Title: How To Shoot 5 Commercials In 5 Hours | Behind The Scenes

So visually it looked great but the big kicker that we did different is we used two main key lights in this scene. We had a big window that was lighting up the background so we needed a lot of powerful light to shine right on Andres and make him himself stand out not just the background over blowing him. So we have our main key light here and our secondary key light on the other side. This is an example of flat lighting.
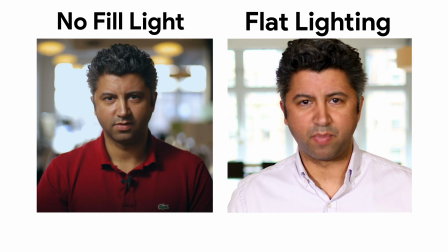You can see there isn't really a bright side and a dark side of Andres's face. It's flat, it's broad, it looks really highly produced which again contrasts with the other type of content that we were shooting. It's all about switching things up, finding what works best, finding what doesn't work best, but this is a good example for you to understand what flat lighting looks like and why we use two key lights.
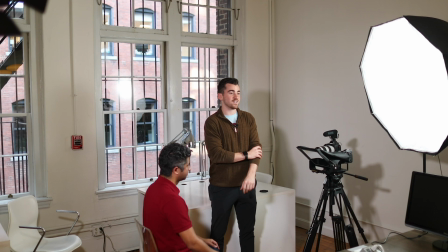I'm losing track. This might be four, it might be five when it comes to how many different sets we've done.
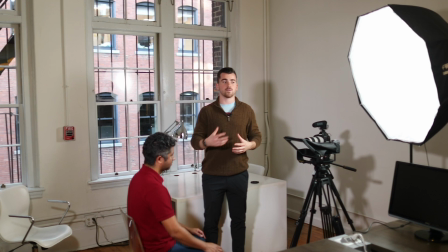We're just trying to diversify the look. Yeah, I think it's five.
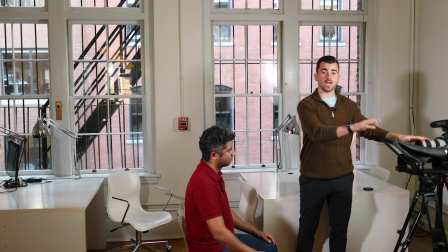This is another highly produced look versus, you know, filming on the cell phone or filming on the Ronin while we're moving.
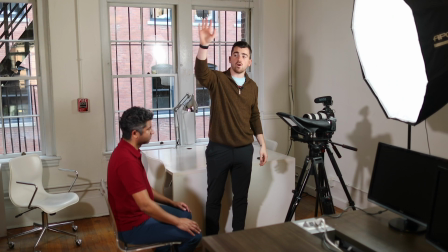Another two cameras set up, one tight, one wide angle. In this case, we have our main key light.
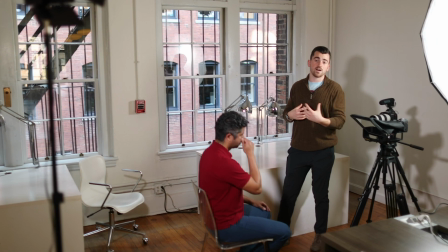We have our smaller hard back light, the back of Andres' face.
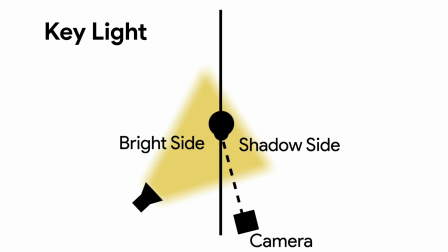What's different this time, and it's a style that I don't normally do, is we actually do have a fill light right now in our three-point setup.
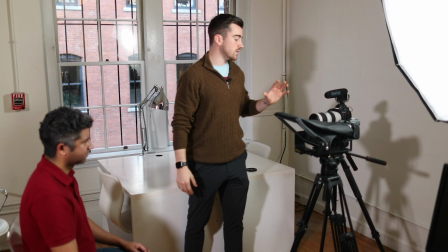The fill light in this case is the window. Windows are great. They're nice, soft light,
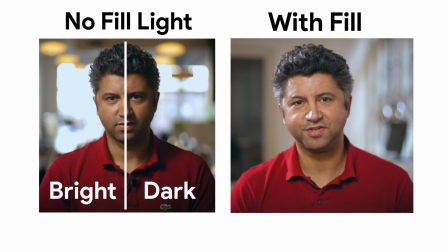but you can see on the images the contrasted look of a bright and a dark side of his face. it's not as much present as it was before. So with this fill light, it's a little more happy, less moody, it's just a different look.
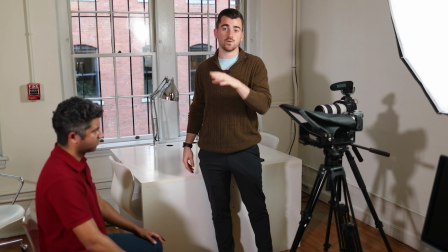If you like the style, you can keep doing it. I usually only use one key and one backlight.
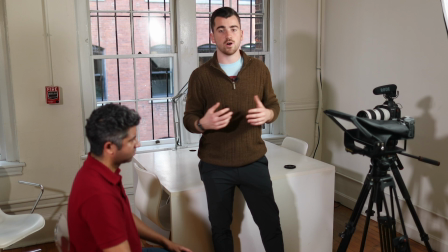As far as audio goes, we're still using the H1Ns, they've been doing great all day, reliable audio, nothing crazy expensive, they just do the job.
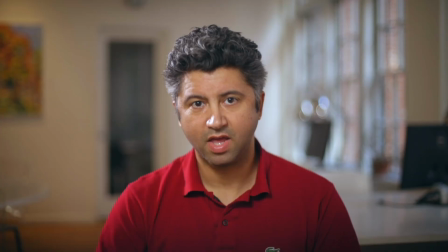And other important things to note, we have our subject significantly separated from the background,
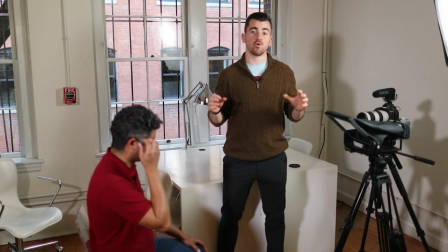that's one of the most important things you can do to get a really cinematic, great-looking commercial.
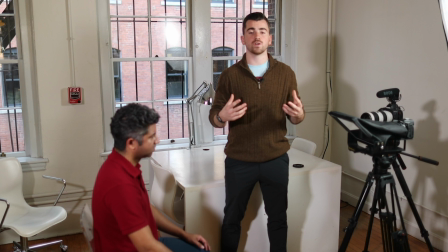An important aspect to point out with this setup is this isn't a sales ad, this isn't anything that he's doing to realistically make money for himself.
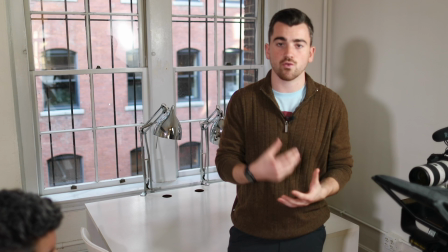It's a thank-you video after somebody's already invested with him. So the setup that we're using is to really emphasize this.
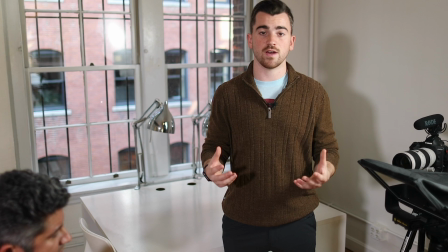He looks happy, there's nothing crazy going on, the lighting reflects just this is me, this is who I am, thanks for investing with me and we're excited to get you results. Thanks for sticking around for the entire video hopefully you learned something new and if you did let us know in the comments below or comment information that you'd like to see in future videos. Now if you're a commercial filmmaker who's looking to minimally triple what they charge for their video work or you're a videographer who's just trying to break into the commercial filmmaking industry or lastly if you're just a business owner who's trying to profitably shoot commercial content for your own business we have good news
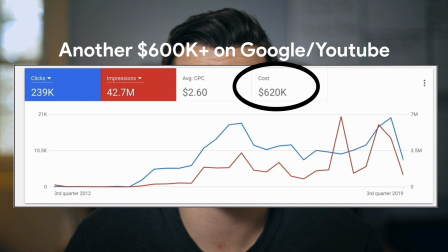for you. So over the past few years, we've spent over $2.5 million advertising a wide variety of videos for a wide variety of businesses across all different distribution platforms. And we've learned a lot throughout the process, specifically what works really well and what doesn't work. Now we've taken what we've learned and put it into our newest program in the Next Level Creators family called Videos That Sell. It covers everything that you need to know to shoot unbelievably profitable videos for yourself or your clients. In fact, anybody new to the program, we challenge them to shoot a commercial for their own business that generates minimally a three X return on investment. Now, if this sounds like something that interests you, we put together a free trial of the program where we outline our top 10 tips to shooting videos that sell. If this sounds like something that would interest you, click the link below and we hope to see you in the course.